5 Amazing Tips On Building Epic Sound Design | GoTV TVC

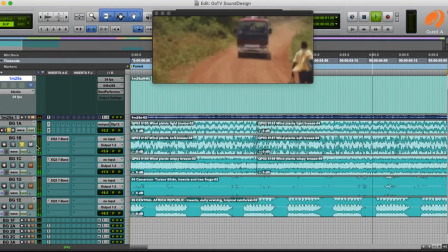750s
have panned to my right then background c
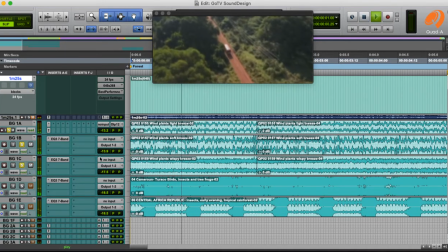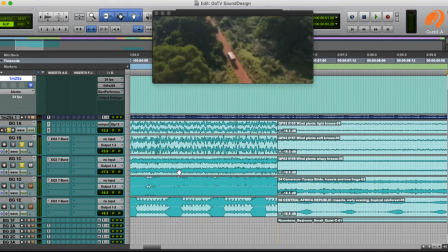760s
so I have these three backgrounds they're in the same category but different characters so
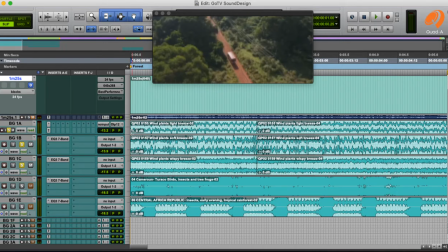767s
what I do is to create that immersive sound is that I have them
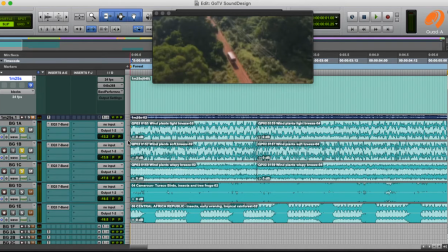774s
panned in different places so I have background 1a panned to the left and then have background 1b panned to the right and then background 1c
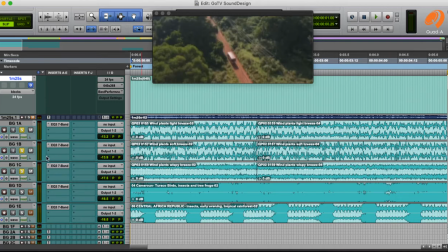787s
panned in the center so when I combine the three they they give that immersive feel but of course this ambience is not full as yet because definitely
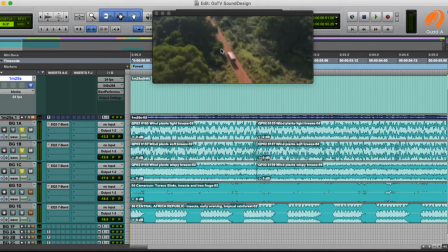804s
if you have trees you would expect birds and some animals in there so I
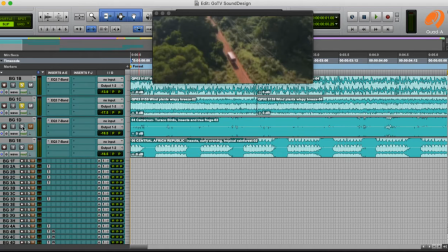812s
layered that with another background and another background with insects and some
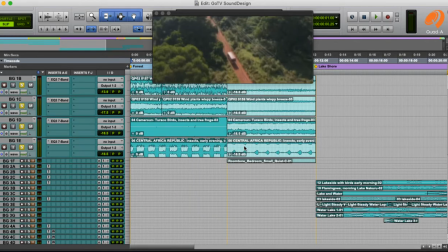819s
birds in there to create the tropical feel of the forest
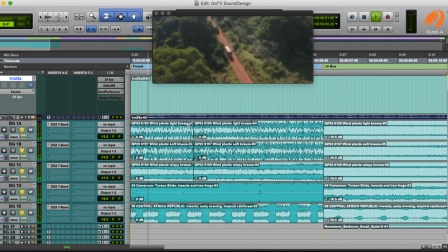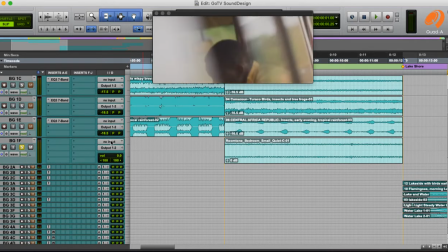837s
another element that I added to define this scene more is a broom turn to
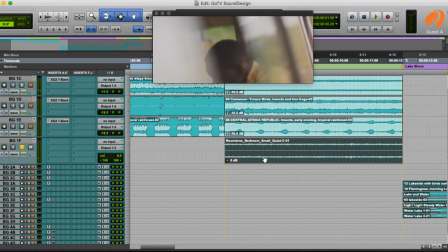846s
give a sense of he's in a bus but layered with our
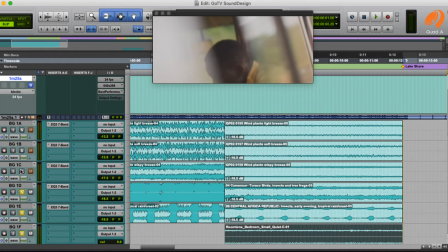855s
previous backgrounds so
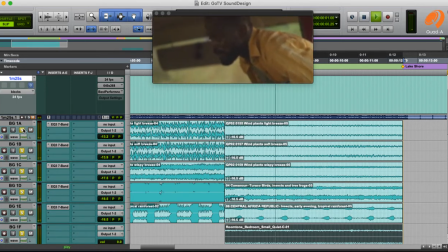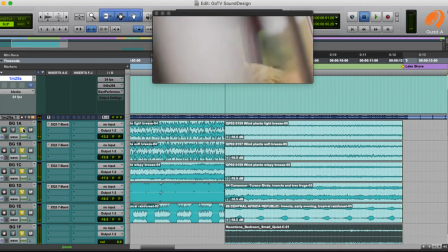865s
you can hear he's in the bus and
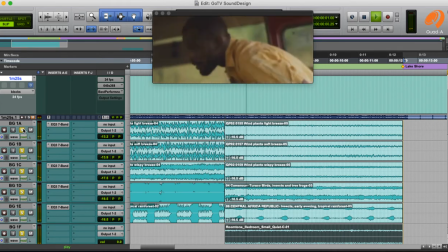872s
then of course the external ambience outside the bus yeah
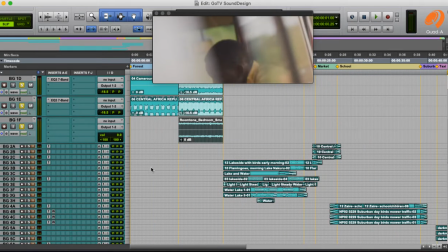878s
so that is that for that scene and then our next scene here we have we're
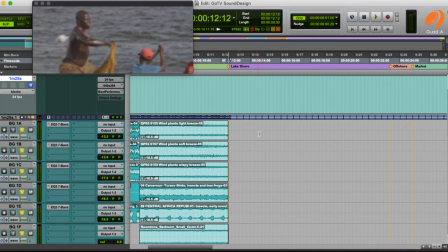888s
at the lakeshore so the ambience here is definitely water we have some birds in
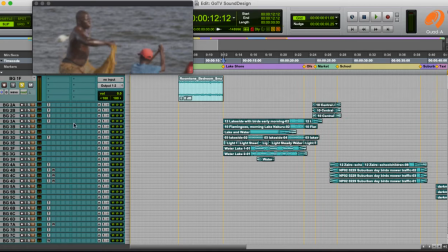893s
there just our solo just for us to hear then
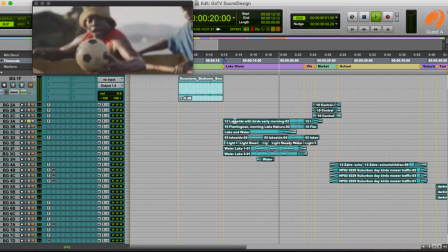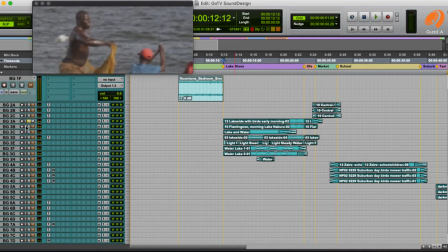913s
I have that more with let
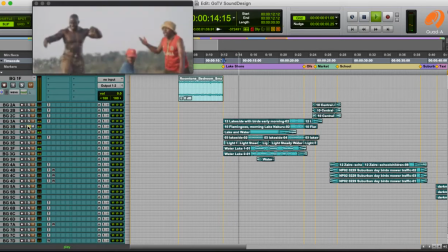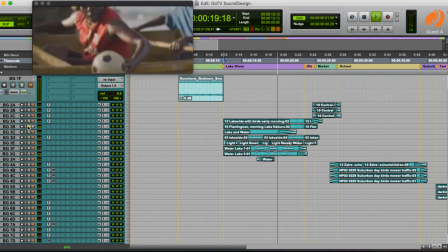me just play the other background then
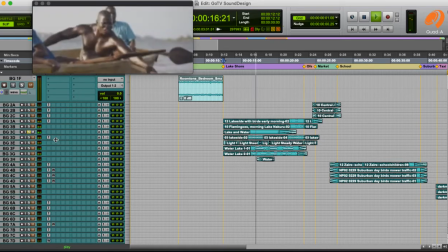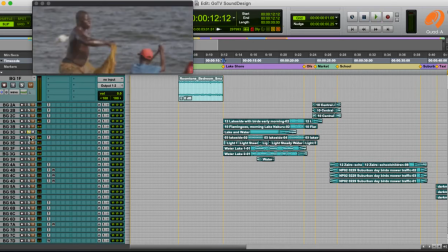939s
you have this this
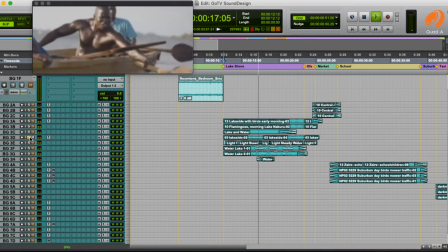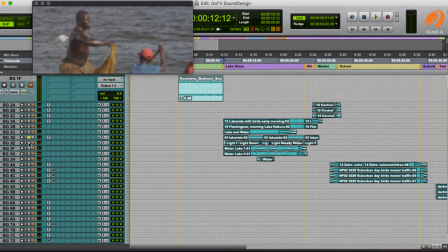951s
was added to create an expanse these activity taking place but there's also things far far far in the background and atmosphere fire in the background just to play so that you hear again and
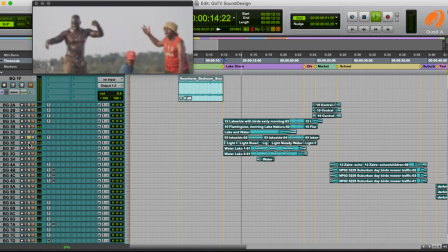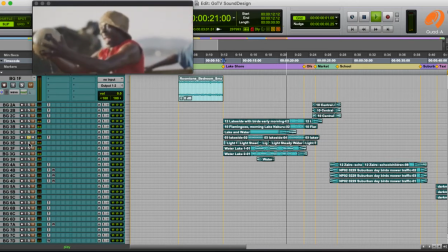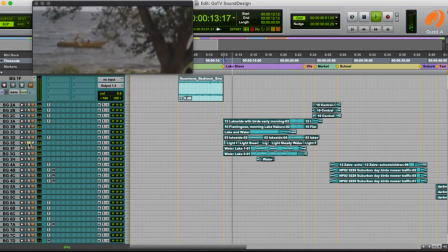980s
then you have that this this is added for the layer and
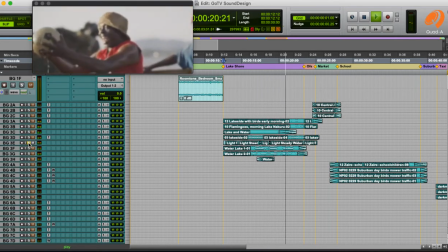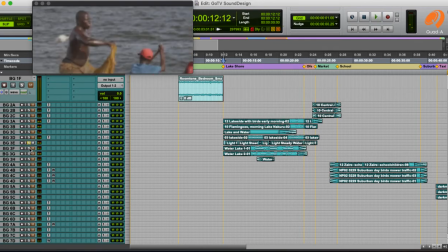994s
then you have this this